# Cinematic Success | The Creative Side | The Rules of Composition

This video is dedicated to composition and more specifically some key rules to abide by when composing your video. Now, composition is something that you will only notice if you know what to really look for. For example, the eye of a non-video or photo keen person won't necessarily look at a video and say, that's not great composition. But as a videographer or photographer, if you want to stand out and make your images look great, you should be sure to keep these rules in mind when shooting. Firstly, we have the rule of thirds. This is because it's a 3x3 square and generally directs your viewer to look at a specific part of the screen.
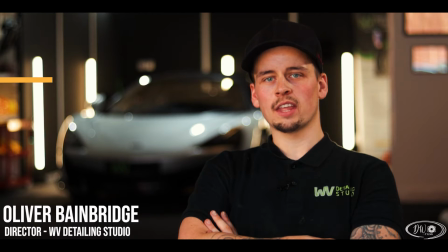[0:40]
So if you're shooting an interview or some sort of portrait, you should always have subjects on a third.
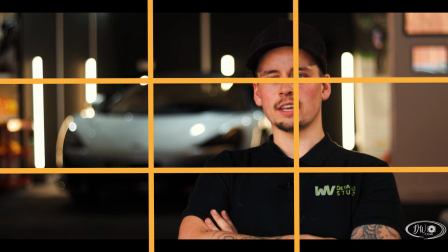[0:46]
This gives you a lot of room in the rest of the frame to fill it with other relevant objects that draw your viewer's attention.
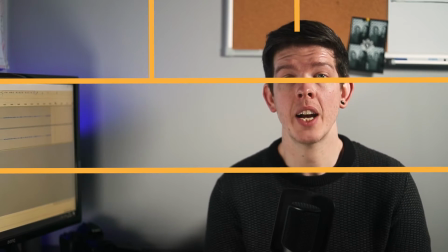[0:52]
Each time I film one of these videos, I always make sure that I am on a third,
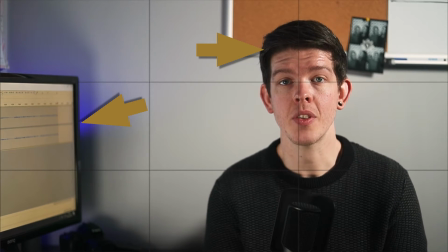[0:56]
and then things such as my microphone or my PC are on a separate third, as it breaks up the image nicely and gives a good bit of depth, leaving just the right amount of space elsewhere. This also means that the frame is not too full or too empty. Another thing to remember with the rule of thirds is that you are trying to make your viewer look at something specific. For example, if you're taking landscape shots and you either want to draw the viewer's attention to the sky or the horizon, whatever you are trying to draw attention to should be on a third.
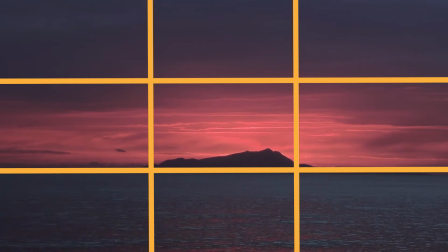[1:24]
So for example, in this shot, I want to draw your attention to the sky, so the horizon is on the lower third and the sky is on the upper third.
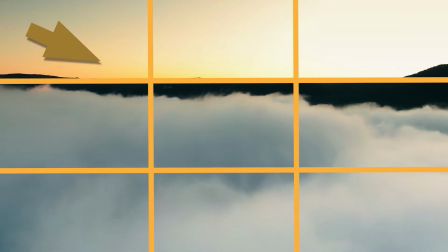[1:32]
However, in this example, I want to try and draw your attention to the horizon, so the horizon is now on the upper third.
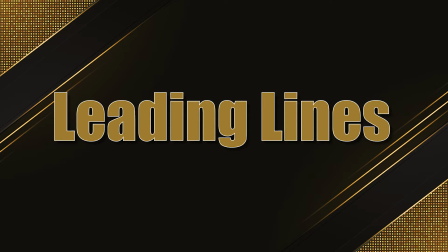[1:39]
Next, we have something called leading lines. Leading lines are exactly what they say on the tin. They are lines in your image designed to draw your viewer's attention to the subject. So let's take a look at an example.
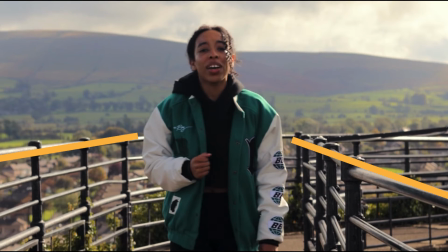[1:51]
You can see in this music video that I shot, my leading lines were the handrails, and this was aimed at drawing your attention to the subject. Now, it's not always possible to capture leading lines as some scenes simply won't have them. However, they are a great way to add a little extra spice to your image. Headroom is another one to consider.
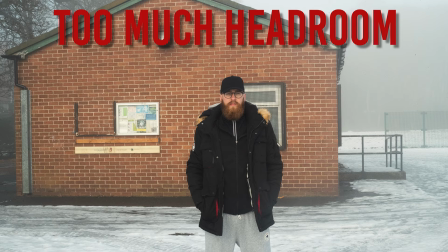[2:10]
In this image here, you can see that there is way too much headroom, which makes the subject look small and gives the illusion that they are sinking.
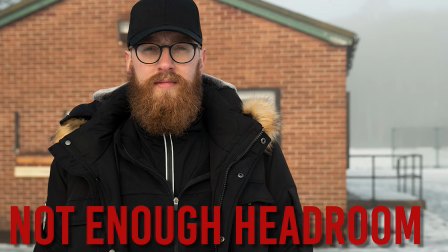[2:17]
Whereas here, there is no headroom at all, which makes your subject almost look too big. There's no harm in applying different headroom depending on the scene that you are shooting. For example, in feature films, you may notice a lot of close-up shots where there is zero headroom, but this is okay as it's there purposely to make the audience feel intimate with the subject.
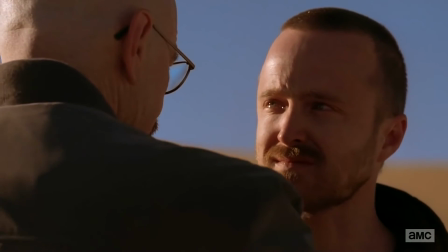[2:38]
Usually in a dramatic scene such as this one in Breaking Bad, Walter has very little headroom, which gives off the illusion of power and drama. Now, it's different when you are doing interview or portrait shots though. You should always have the correct amount of headroom. A good way to gauge this is to use the rule of thirds,
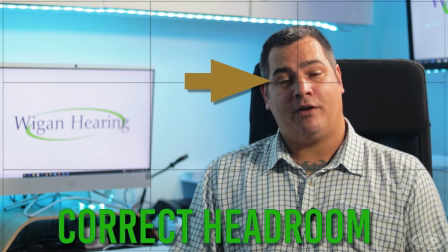[2:54]
ensuring that subjects' eyes sit on or near the upper third, which will then give the proper amount of headroom. It's also worth noting in interview situations that you want space on the opposite side of where your subject is. This is also known as looking room. If I was to look to my right or your left, there's all of this looking room here. Symmetry is also another great way to draw your viewer's attention to a specific subject, as not everything is symmetrical. For example, if you looked at your face in the mirror, you will notice that it is not 100% the same on both sides. This is what we're used to seeing in real life, so when we see something that is perfectly symmetrical, it's very pleasing to look at. In videography, symmetry is something that adds drama to an image, and can also convey power.
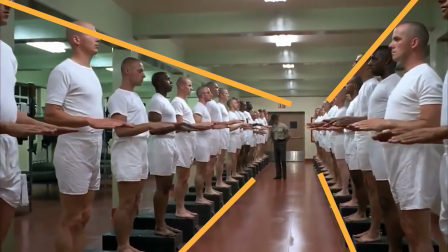[3:40]
This example from the film Full Metal Jacket is perfectly symmetrical and helps portray the true power of Sergeant Hartman.
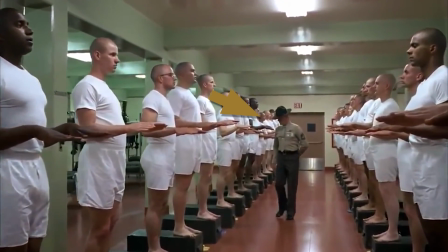[3:47]
The symmetry and leading lines here also draws your attention to the sergeant, who of course is one of the main characters in the scene.
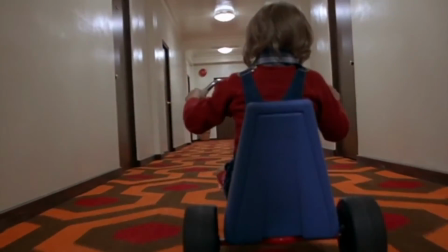[3:54]
Another great example is this scene from The Shining, where we see a boy riding his trike down the hallway with two girls at the end of it.
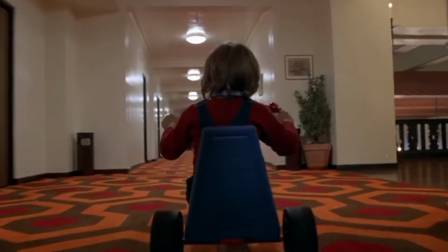[4:01]
This again shows perfect symmetry and the clever use of leading lines, which draws your attention to the subjects. Another key factor of composition is depth. Now, creating depth in an image will give extra impact to the subject.